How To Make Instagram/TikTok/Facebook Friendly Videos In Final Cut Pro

What's up, my friends? Welcome back. You're watching Harv Video Order Stuff, and today for you, I'll go through my best tips for making Instagram-friendly sized videos in Final Cut Pro. I'll go through filming clips, setting up your project, editing, and then the best export settings to use. It's going to be a snappy video, so I've got no time for the intro. Let's just dive straight in. Firstly, let's tackle filming a clip, and it doesn't matter so much if you film horizontally or vertically if you're going to make a square format video. But if you know that your footage is destined to be an Instagram post, I would advise shooting vertically. And that way you can use Instagram's preferred 4:5 aspect ratio and you will retain more resolution. Okay, let's film a clip. I'm going to use this camera. There we go. I've just turned the camera vertically on the tripod.
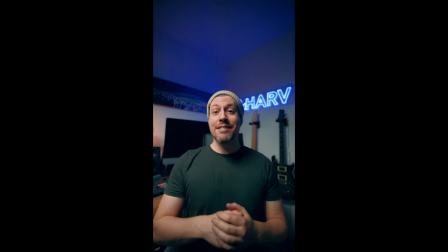You can hold it, of course. Here we go.
Hey guys, I just posted a video where I go through the best techniques for filming and then editing square and 4:5 aspect ratio video in Final Cut.
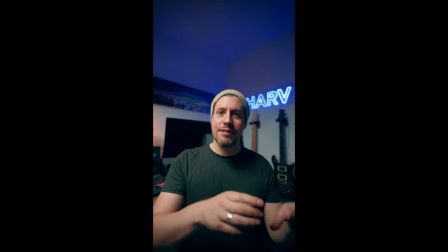I go through techniques for filming, resolutions, aspect ratios, setting up your project, rendering down, best export settings and that kind of thing.
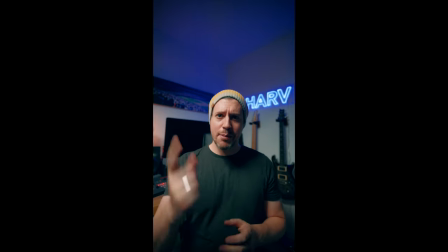I think you'll like it. It's up in my bio. Go there now.
Something worth bearing in mind is it's often better to film with a slightly wider angle than you would usually use. And that's just to give you a little bit more flexibility when cropping. Like the shot you just saw, that was shot at 20mm full frame. It's just a case where shooting a little bit wider is playing it safe. It doesn't have to be much wider, but I think you'll appreciate the flexibility.
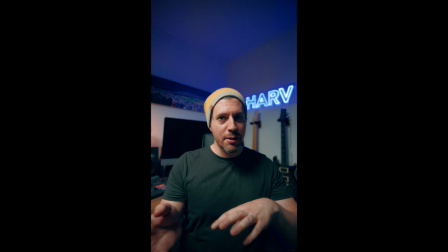One last minor consideration with the way that I've positioned myself in the frame here is that with most lenses, the sharpest area is dead center. And you can see I've positioned myself with my face dead center.
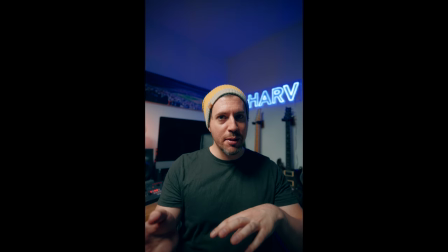It's also, as I mentioned, a 20mm lens, so if my face was nearer towards the edge, you might notice a little bit of distortion as well. So more reasons to frame it this way. When it comes to resolution, HD is fine, 4K even better, more than that, obviously it's just a bonus. Ideally, it's good to try and retain as much resolution as possible between shooting and posting, although Instagram sometimes has an annoying way of making the footage look a little bit softer, which is annoying.
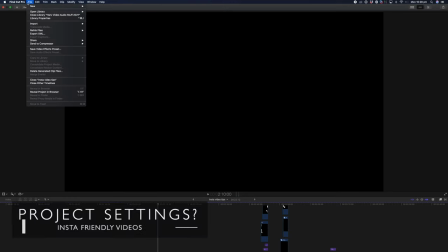Anyway, we've got our video, let's get it into Final Cut and set up a project. In Final Cut, when you create a new project, you can see there are a number of presets to choose from.
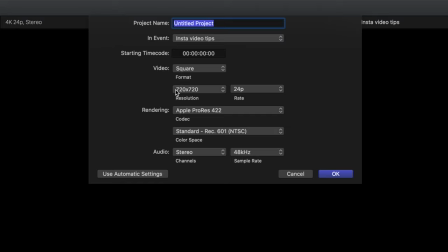And when you select square as the project settings, for some reason, the default resolution is 720 by 720, which of course I can't recommend because by today's standard, that's considered super low resolution.
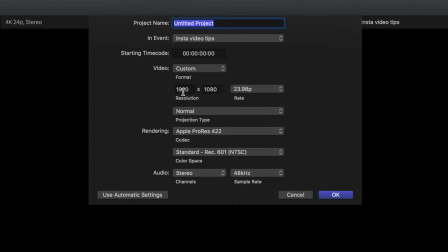So for square format, the best bet is to use custom projects and set it to match the resolution of your footage. So for 4K UHD footage, which is 3840 by 2160, I'd go for 2160 by 2160. HD we know is 1920 by 1080, so of course for that I'd recommend 1080 by 1080. For the Insta-friendly 4:5 aspect ratio, which is something like this,
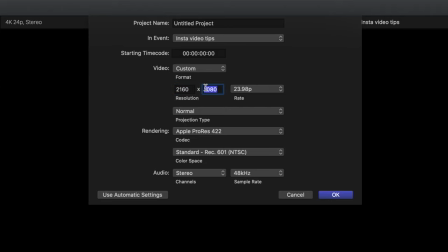roughly, you want to choose custom again, and I'd recommend the strange resolution of 2160 by 2700. Of course, if you want to set your own resolution and you're not quite sure what that would be, after all, 4:5 aspect ratio is kind of a weird one to work out, there's a website I'd recommend and it's called calculateaspectratio.com. It'll give you the exact resolutions there. Brilliant. Anyway, next, let's jump in and edit the clips.
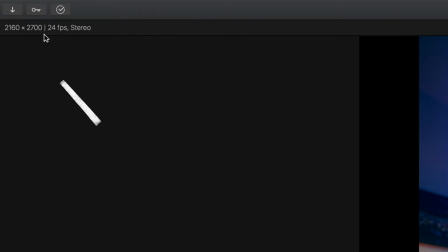In Final Cut now, and as you can see, I filmed that in two clips, and I've got the project set up with the recommended resolution of 2160 by 2700. I've already done the color grading and the audio tweaks, so here's what we've got so far.
Hey guys, I just posted a video where I go through the best techniques for
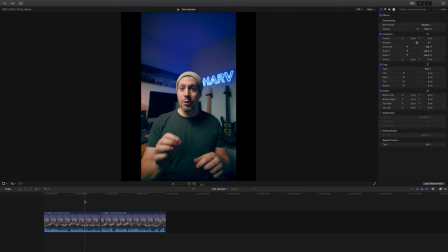filming and then editing square and 4:5 aspect ratio video in Final Cut. I go through techniques for filming, resolutions, aspect ratios, setting up your project, rendering down, best export settings and that kind of thing.
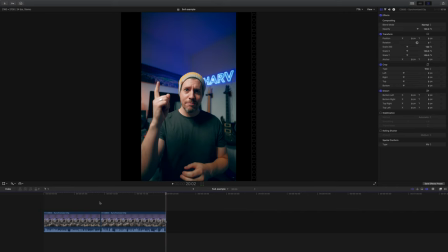I think you'll like it. It's up in my bio.
Okay, definitely some stuff we need to work on, and the first thing I need to fix is the jump cut, and all I'm going to do is just crop in a little bit on the second clip so it looks a little less jarring.